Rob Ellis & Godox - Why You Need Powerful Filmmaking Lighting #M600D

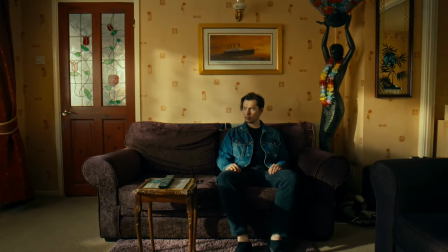Late afternoon light streams in gently through the lounge window.
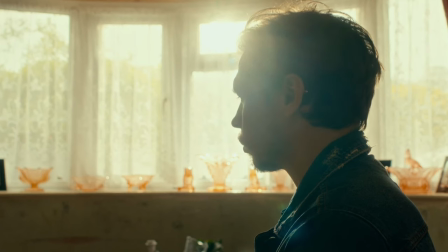Our subject gazes toward the evening sun and considers the fact that this isn't actually the sun, it's an artificial light.
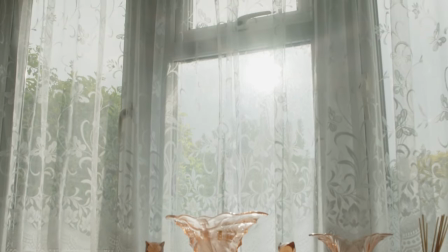Hiding in plain sight and disguised with overexposure, we have our light,
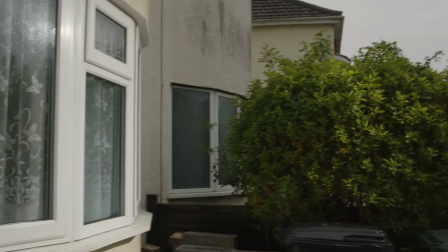equipped with a Fresnel lens, firing into the lounge window on an overcast afternoon.
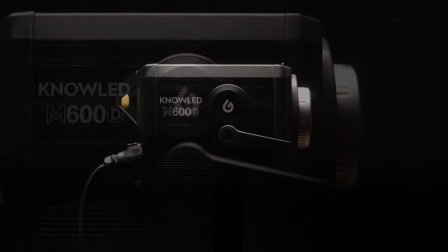This is the Godox NoLED M600D, a powerful 740-watt LED cob light.
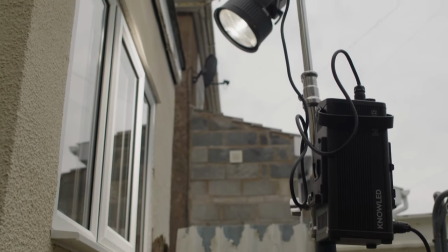When shooting with a more powerful light, a common tool to use in conjunction with it is a Fresnel lens.
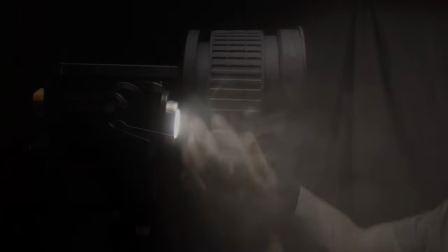By attaching the compatible Fresnel, we can direct our light into more of a parallel beam.
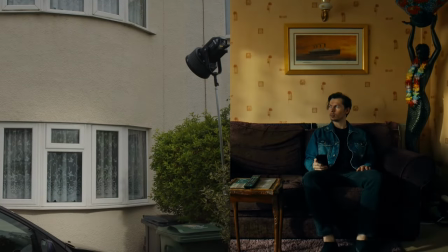And we've targeted our light directly into the lounge window in this shot,
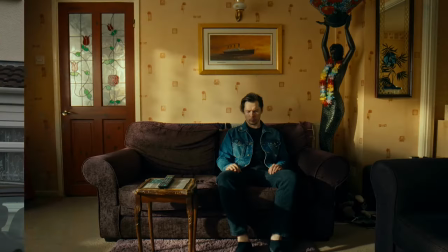allowing us to both control exactly where our light goes and making for a more realistic representation of the way sunlight functions,
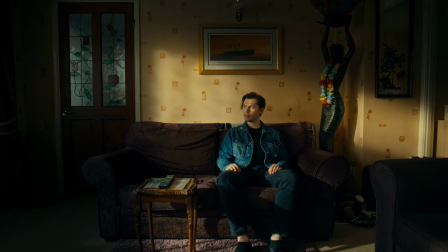with an even exposure throughout the beam.
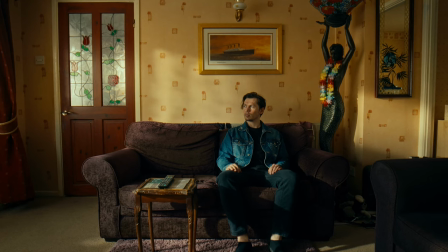A powerful light in these conditions is a necessity, as we're competing with the daylight that's already spilling into the room,
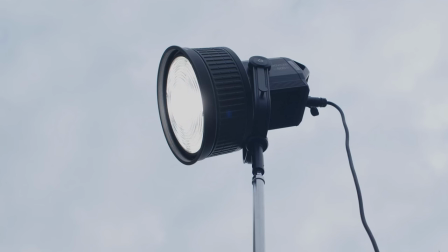and since we have a powerful light, we can use this ambient daylight along with it,
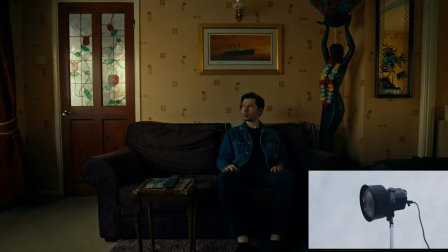so we're forming a realistic recreation of sky and sun, both layered into the image.
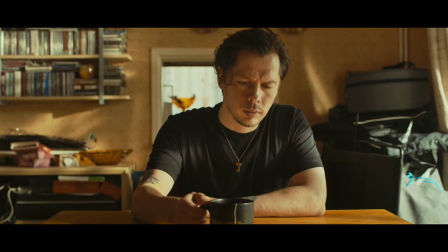We've implemented a similar lighting setup in this shot.
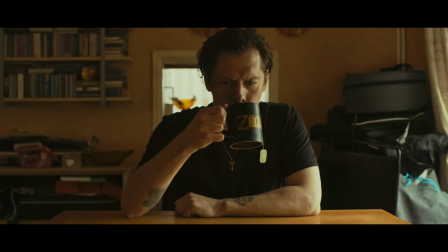Initially, we had soft light coming through the window, from the hazy afternoon outside,
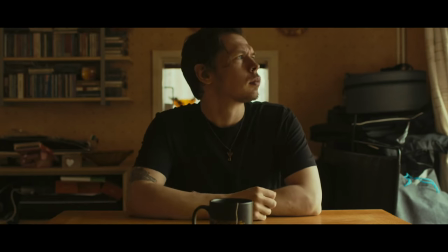but we wanted to brighten things up and create the feeling of a sunny afternoon.
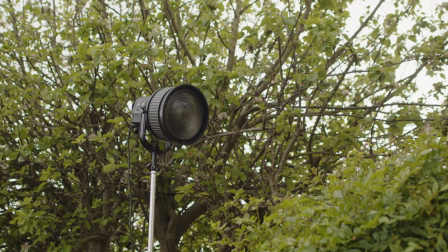So up goes our M600D, again with the Fresnel lens attached, directed into the window and room.
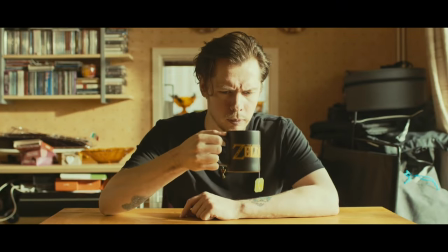Now that's a fair amount of light.
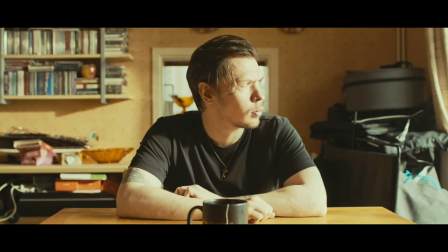It's set to 100%, but instead of turning down the exposure on our camera, or the brightness down on the light itself,
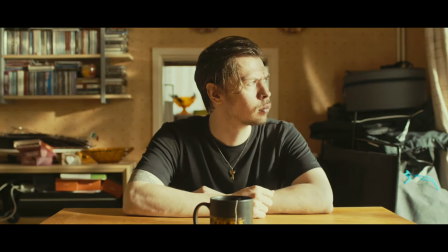we're going to control the light hitting the scene in other ways, taking advantage of the power output of the M600D, as if we're actually competing with natural sunlight itself. We'll start here, with this back wall.
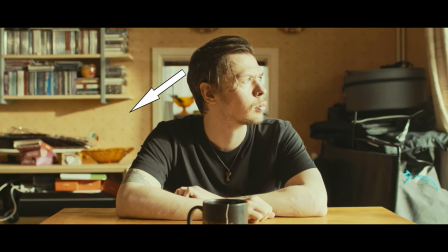It looks a little bare. With a boom arm set up by our window,
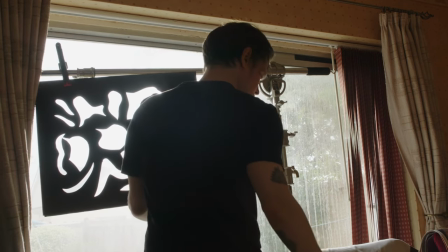we're going to clip on a DIY Kukaloris with the intent to break up some of the light coming through the window.
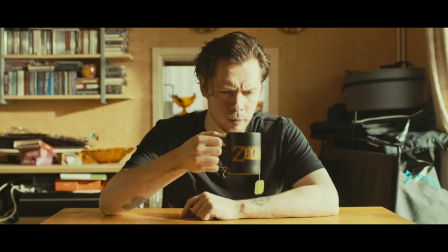Our Kukaloris, or cookie, has been positioned in such a way to only cast shadows on this back wall,
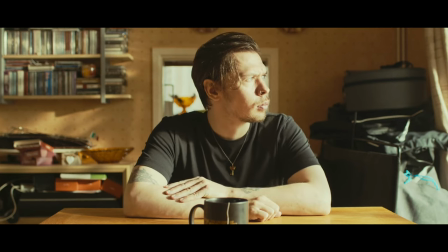making for a more controlled, yet more natural feeling patch of sunlight. We've noticed now that the wall on the other side is looking pretty dark in comparison.
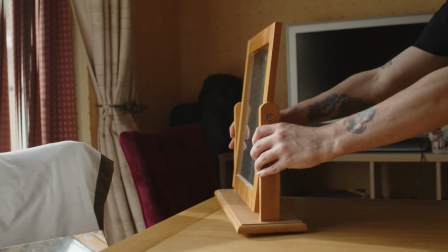By placing a mirror on the other side of the table our subject is sitting at,
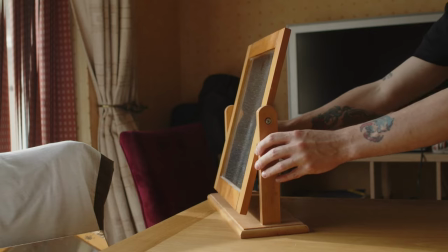we can bounce some of our light back at this darker section of wall, making for just a small slash of light,
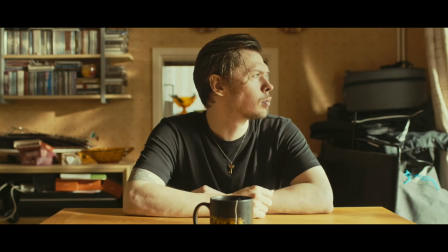but ultimately bringing more balance to our frame. Finally, we'll deal with the overexposure on the face.
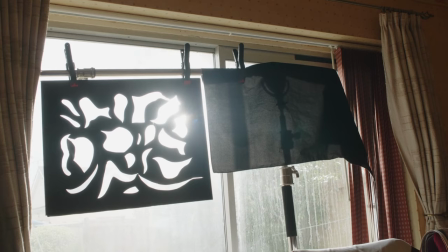By simply clipping some black material just to the right of our cookie, we've blocked some of the light from hitting the face.
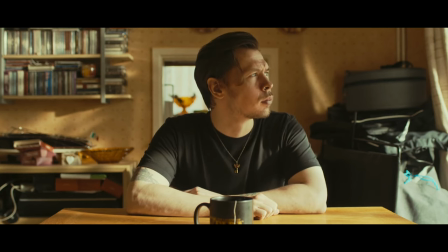This still leaves us with some indirect exposure from the window, keeping our face lit, but not overexposed.
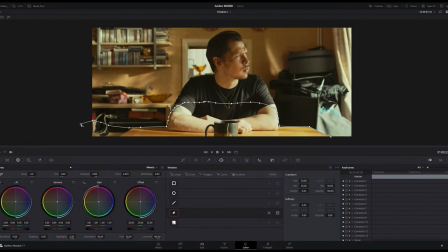In post-production, we also decided to use a power window to reduce the brightness on the lower section of the frame,
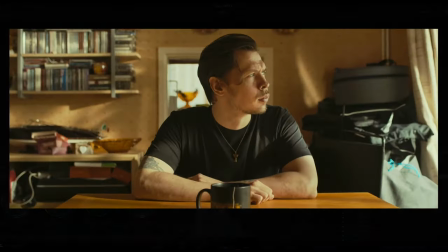just to take the edge off and bring more attention to the face. So we worked with the maximum power of the light,
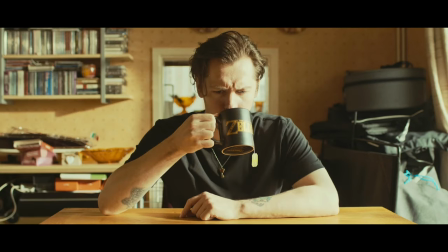as if we were working with the sun itself, to create a more natural feeling image.
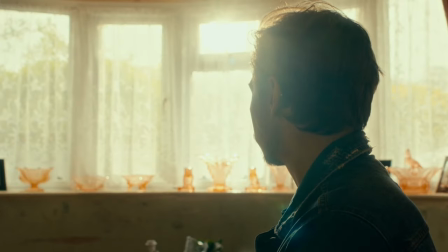A powerful light isn't only useful when you need to replicate sunlight,
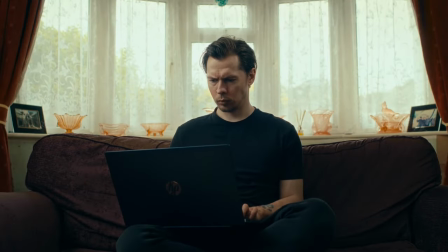it can also be beneficial when augmenting existing light in your frame.
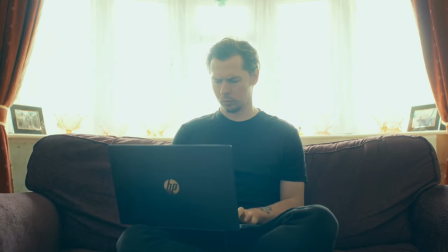Here, our subject sits in a room, a bay of windows behind him.